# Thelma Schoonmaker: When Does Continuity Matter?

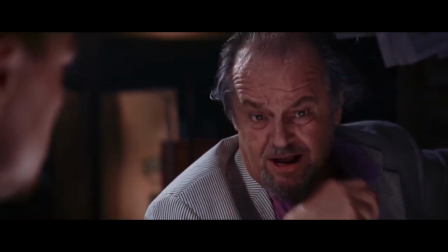It's a cut on action that doesn't use the same motion. When characters are staying still, audiences tend to look at the eyes of the character facing the screen.
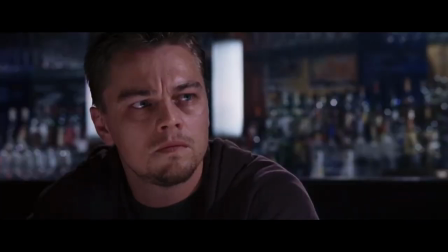So in shot-reverse-shot scenes, you can get away with a lot by focusing on the other person.
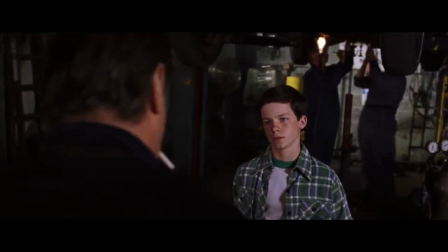In this shot, from The Departed, our eyes are on the kid playing a young Matt Damon. Because of that, we don't notice Jack Nicholson's vanishing cigarette in the cut.
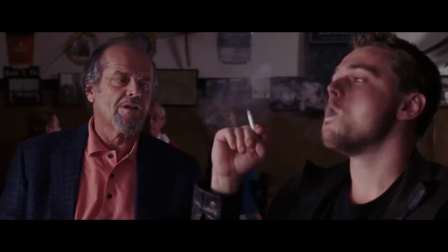Or in this scene, on the cut, our eyes move from Leo's face to Nicholson's. We don't notice that Leah was now blowing smoke rings without ever having taken a pull from a cigarette.
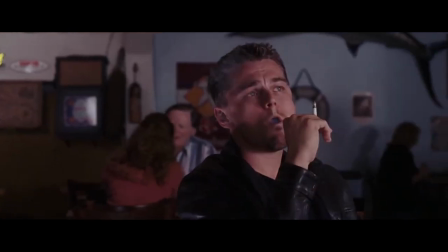Here's Schoonmacher talking about a similar editing moment from Goodfellas. But there are a lot of people in Hollywood who really still feel that way.
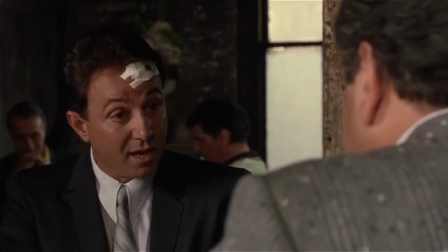I remember once after I was nominated for Goodfellas in Dances with Wolves one, I think you're right.
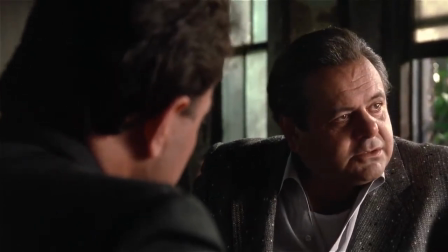And the editor of it came up to me afterwards and he said, we were all waiting, getting our coats and things. And he said to me, I want to ask you something.
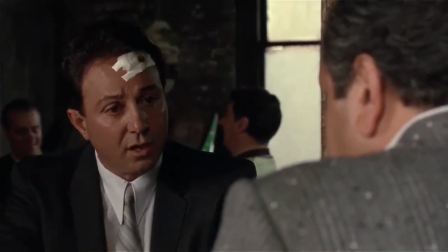Why did you make that jump cut in, you know, that there was a mismatch? I think there was a cigar in Paul Servino's hand in one take, and the next time I cut back to him, it wasn't there.
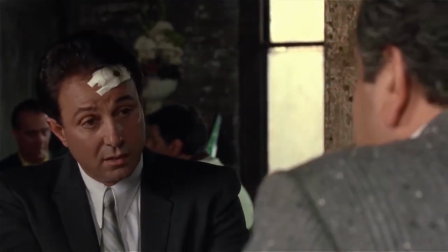And I said, well, we do that all the time. And it was because it was an improvisation with an unskilled actor who was fantastic.
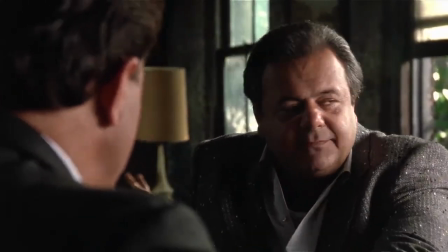And it was more important to use the best delivery of both people. And I knew that he didn't have the cigar in the hand, but it was more important.
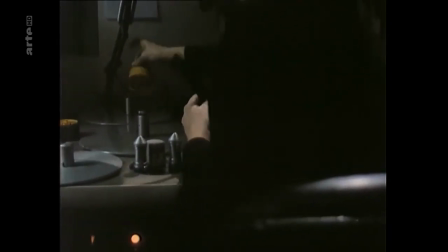We do that all the time. Continuity is one thing among many to consider in editing. Who walks out of a movie and complements the continuity?
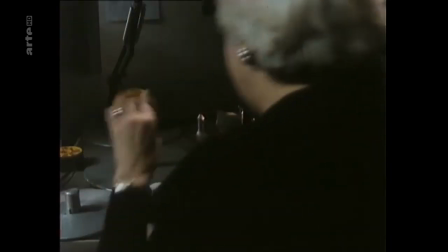Nobody I know. They talk about the performances, the music, etc. If people are noticing and complaining about continuity, there's bigger fish to fry.
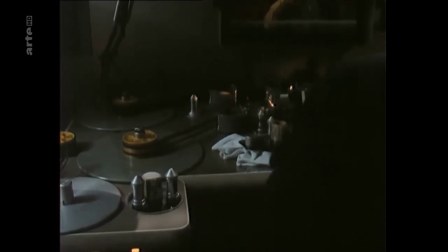When editing a scene, consider the performance and where the eye is looking before worrying about continuity. Often, those mistakes whiz by without a notice.
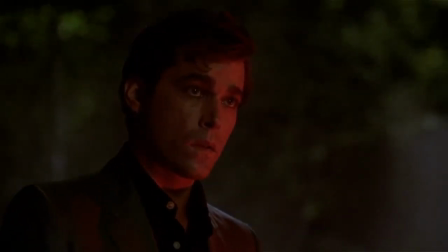I know I'd go through acts to riches
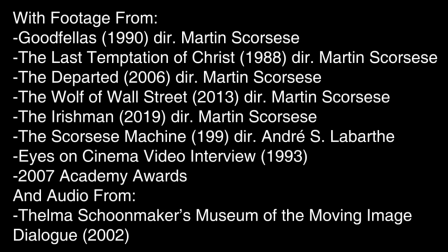If you would only say you care And though my pocket